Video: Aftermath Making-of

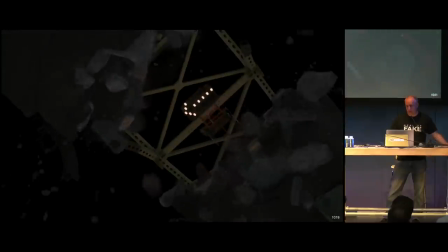[20:09]
So same thing with this and you look at this doesn't look like a cool movie shot,
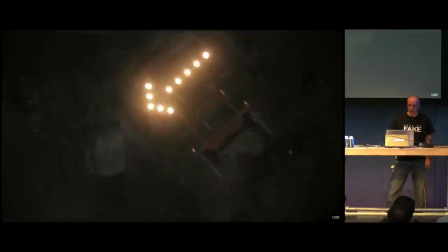[20:13]
but after compositing then yay cool shot now
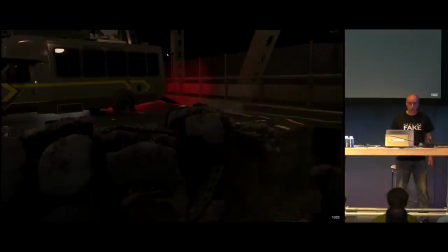[20:19]
I talk about compositing if you look at this one it looks like super boring and this is what they did in compositing so you see it's day and night
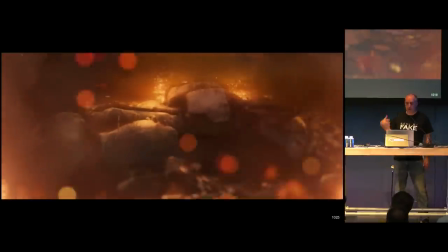[20:28]
it doesn't even look like the same shot that's how much they will push some stuff and all these little
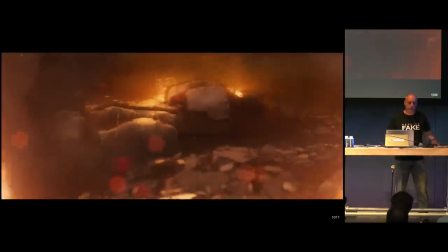[20:33]
particles and stuff it probably from a bank of already just some FX bank and you just added in the shot.
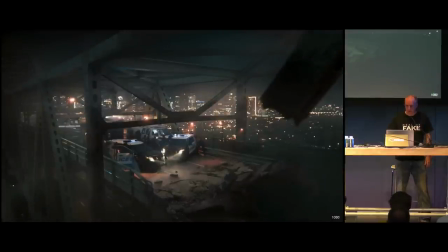[20:41]
So another nice shot of the bridge here. Helicopter shots.
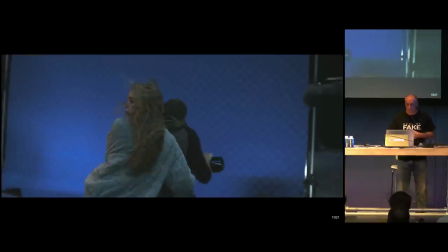[20:48]
All right, now some action. We have two people on a bicycle. They're on a rig. The rig moves, the camera moves, and they're supposed to move on the bridge. So we needed to do a track. So that's the tracking shot. And it's really hard to track because they didn't necessarily put trackers everywhere.
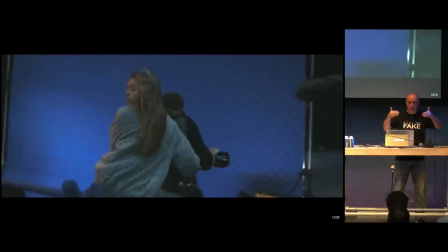[21:04]
There's nothing to give us depth. So they should have put some, you know, other things on set just poles and stuff a light stand whatever so that we have something to track but we don't always have it so we have to deal with it and
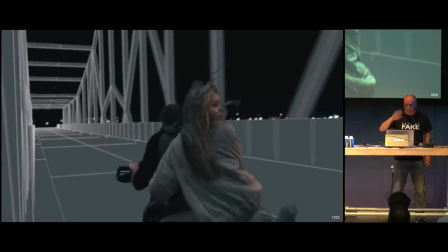[21:17]
This is the lower the low res bridge that we had before you can see the flip the plate So the girl is looking on the other side and that at
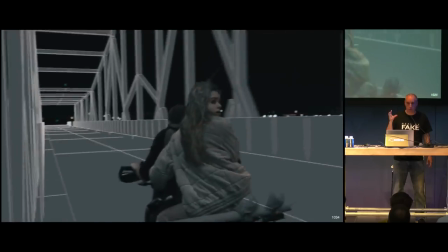[21:24]
the beginning when we're using the 2080 graphics card We had to use a lower lower resolution bridge That was the bridge.
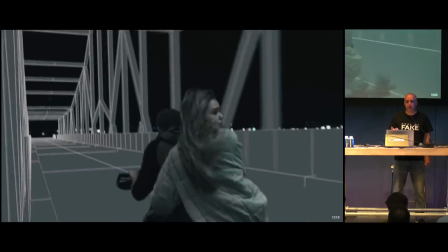[21:30]
We gave it to compositing because you don't want to bring a 15 million polygon model into Nuke It's just going to choke
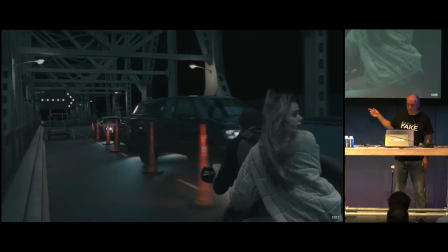[21:39]
That's the lighting pass and you can see that we have the Two people in in the shot. That's just an image plane in a background image that we put in front
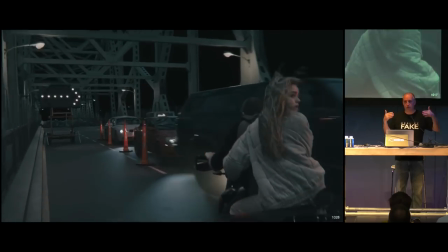[21:49]
Compositing would give us they would do the blue screen for us They will do the keying give it to us so that we can adjust the lighting with a plate to make sure that it's going to match And the
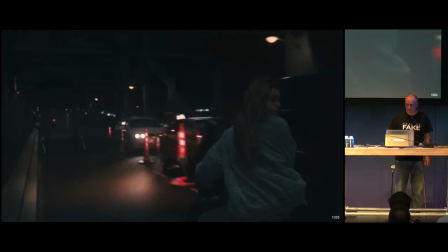[21:58]
final shot looks like this. So we prefer to make the shots lighter and income.
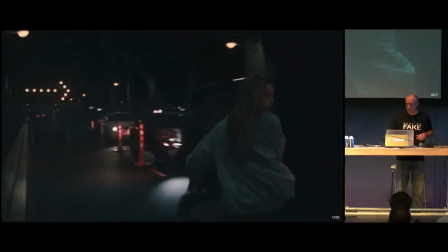[22:04]
They can make it darker and keep the details they want and play with the contrast and everything. So that's why our shots, when you look at them, sometimes they look like, it could have worked more.
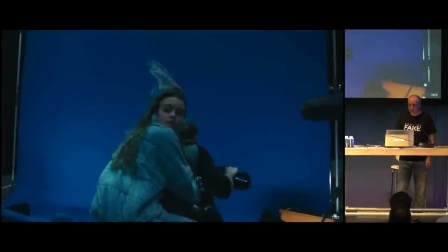[22:12]
No, no, no. Look at the final shot. So another shot like this. And you can see her hair is free-flowing in the air. That's really hard to key and they did an incredible job. We're very good at keying stuff at real-by-fake.
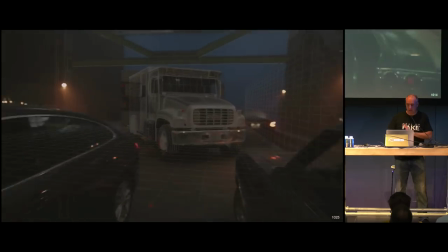[22:26]
So this one had a plate. The other one was full cheesy, but this one had a plate, so we had to track it and make sure that our vehicles are at the right place.
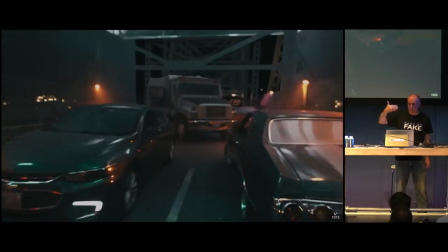[22:34]
And this is the lighting shot. Well, it looks like crap because you have the cheap blue screen on top, so on the edges it looks kind of funky, but that's the final shot here.
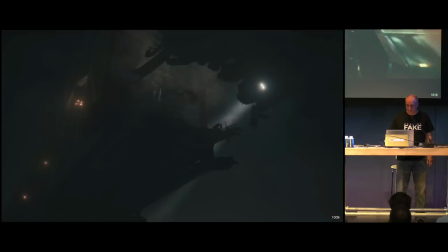[22:45]
And goes super fast in the movie, so there's a lot of action going on. This one is full cheesy, so we two characters in there.
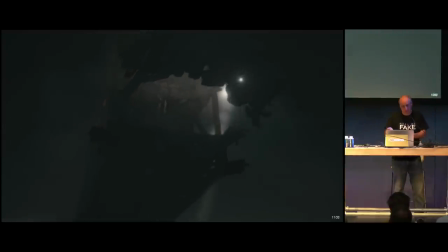[22:53]
We don't see anything. Okay, looks nice on my screen, but this movie is called charcoal.
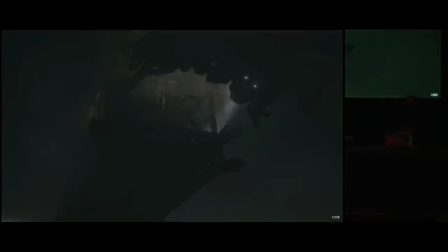[23:03]
Okay, yeah, that's better. Okay, so we'll start from the beginning.
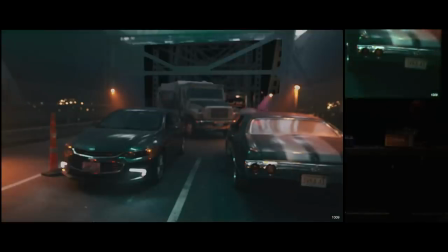[23:08]
Yeah, just to check. Yeah, I just want to show you. Oh, my voice is better now.
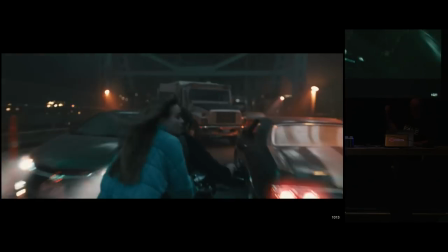[23:15]
I got my FM radio voice hey it looks much better like this okay this
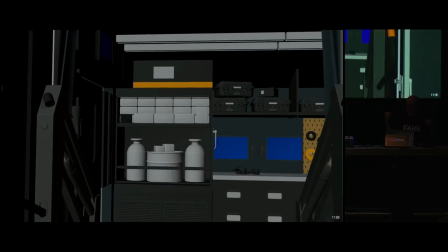[23:23]
one was complicated because we went from a CG shot to mix with a plate if you look at this at the end the camera is kind of moving and kind of shaky and you may think like well why
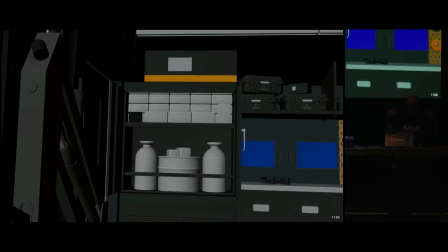[23:31]
did it like this it's it's a CG shot no that's because when we get inside the truck it's it's a plate actually so we
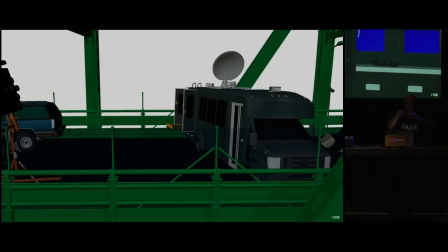[23:38]
need to track the the plate and reverse engineer it actually make it like backwards to make the movement,
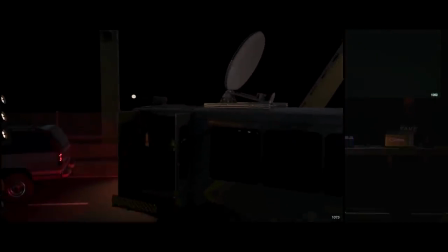[23:45]
the complete movement with it. So that's the lighting pass. So we put some stuff in it but that's not what's going to be used.
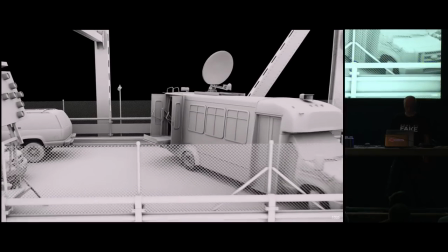[23:54]
Occlusion pass.
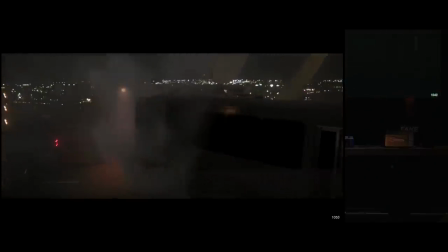[23:58]
And this is the final shot with the smoke added in another magician software. And you can see the transition, you cannot tell when it happens. It happens in the smoke, of of course, but we did the transition from the plate to the CG.
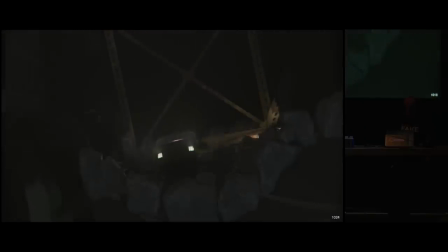[24:15]
Wah! Wah!